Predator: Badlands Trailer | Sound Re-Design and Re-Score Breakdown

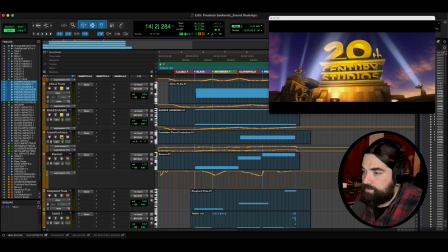(8:44)
So I have this little Forbidden Planet. It's a very cool synth from East West.
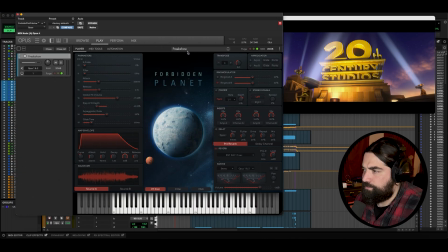(8:50)
It's very, very cool. I have this, it's called Freak Show, was the patch that I used, but I did a whole bunch of changes to it and basically faded in between two different
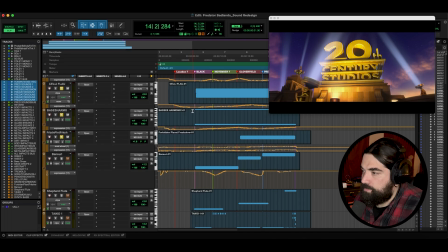(9:02)
sounds that created this type of thing here. Let's get straight to it.
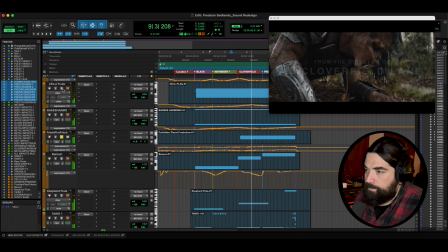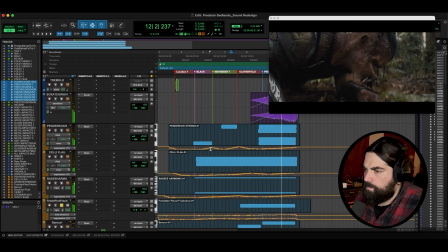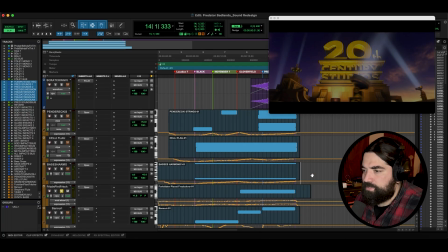(9:19)
I don't know, like the didgeridoo thing just kind of felt appropriate with this. Let me bring in this Bansuri flute here.
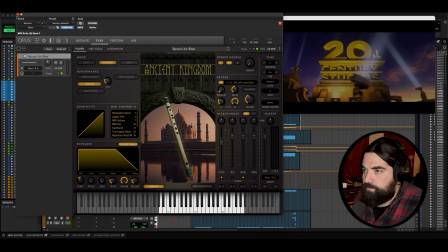(9:27)
It's from the Ancient Kingdom library from East West. Very, very cool library.
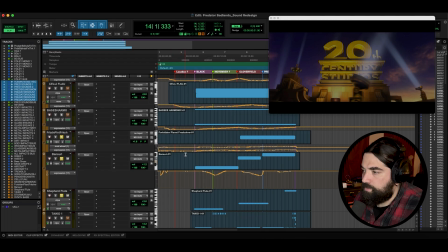(9:33)
And then I have a shepherd flute here. So all of that together.
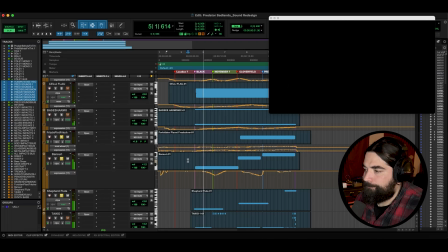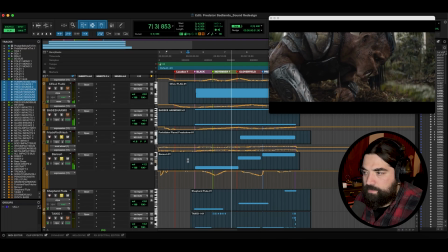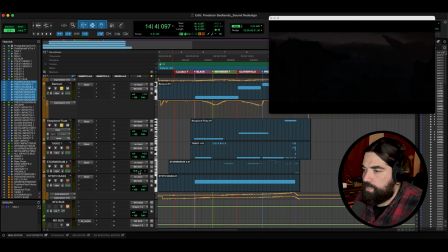(9:58)
Super cool. And now we'll get into some of the percussion. I have some taiko drum, like rim hits and different things.
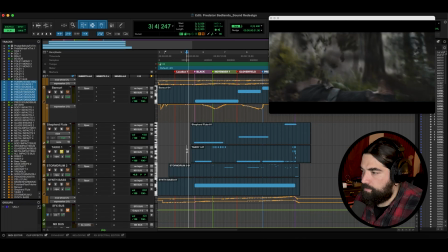(10:07)
It's a bunch of different stuff, some regular hits as well. Just listen to those. All right. Everything's based around the titles, as you can see.
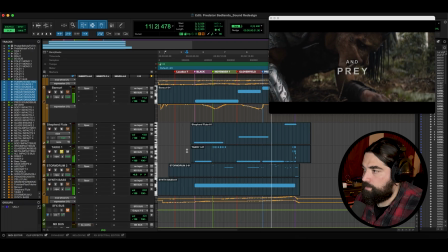(10:22)
It essentially became my points to hit, which informed where I played all the other music. All right. Here's some other percussion here.
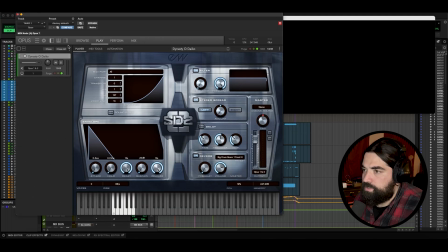(10:36)
By the way, that taiko is Storm Drum 2, and then this is Storm Drum 3, I think.
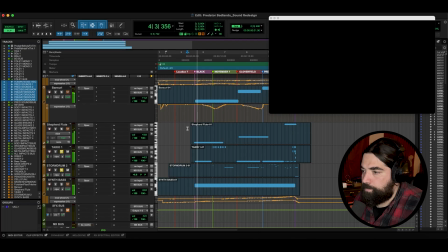(10:44)
Oh, no, they're both Storm Drum 2. Right.
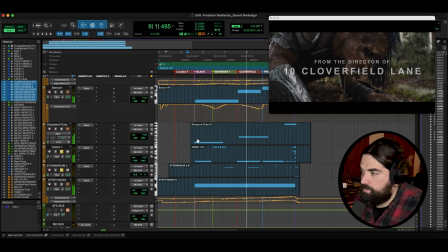(10:52)
Bunch of cool little different sounds, metal and such.
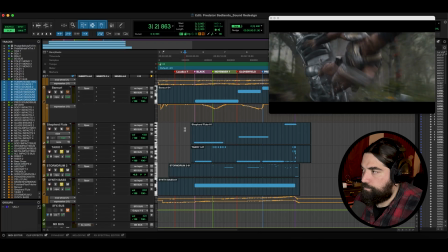(11:06)
Just kind of more chaos than anything else. You know, from just trying to build anticipation and tension, I find the less strict you are with time, rhythm, and such like that, the more tense it becomes.
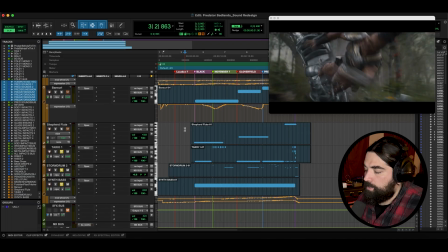(11:20)
So intentionally kind of just made it chaos. Basically, my tempo that I'm following is hitting the points on screen. I think that's probably the most important thing for something like this, is that you hit the major points on screen,
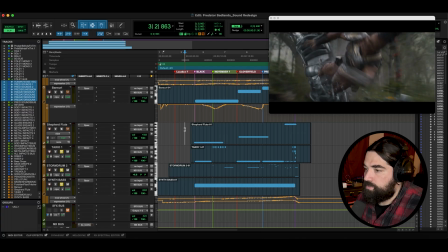(11:35)
the visuals, in order to help kind of tell that story, because that's what we're doing. We're telling a visual story here. So I have a synth bass part in here. We'll just, very basic, listen to it with the percussion here.
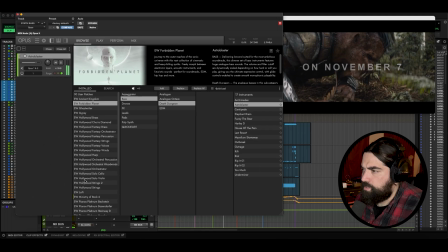(11:50)
That's coming from Forbidden Kingdom. Yeah, or Forbidden Planet.
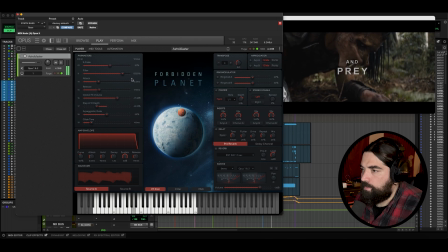(12:00)
Yeah, you can see there's...
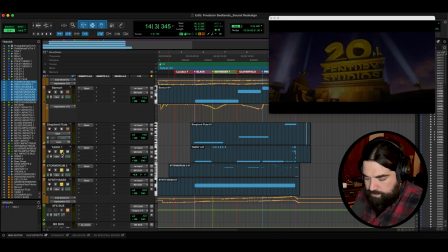(12:06)
Yeah, super cool. Let's listen to all that together one more time.
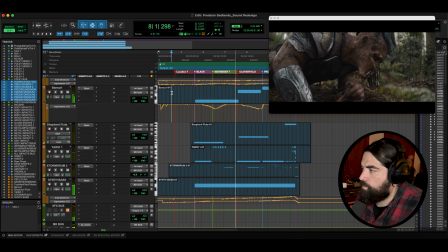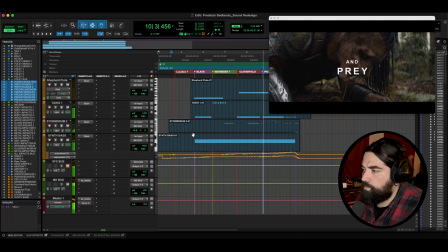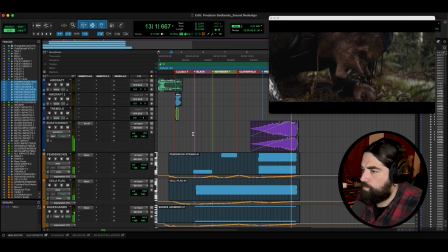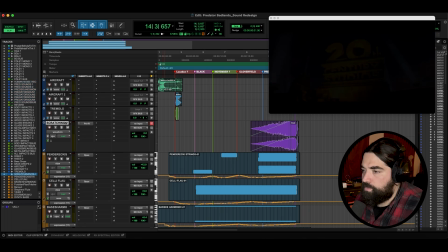(12:30)
Cool. So very quickly, let's listen to all the strings together.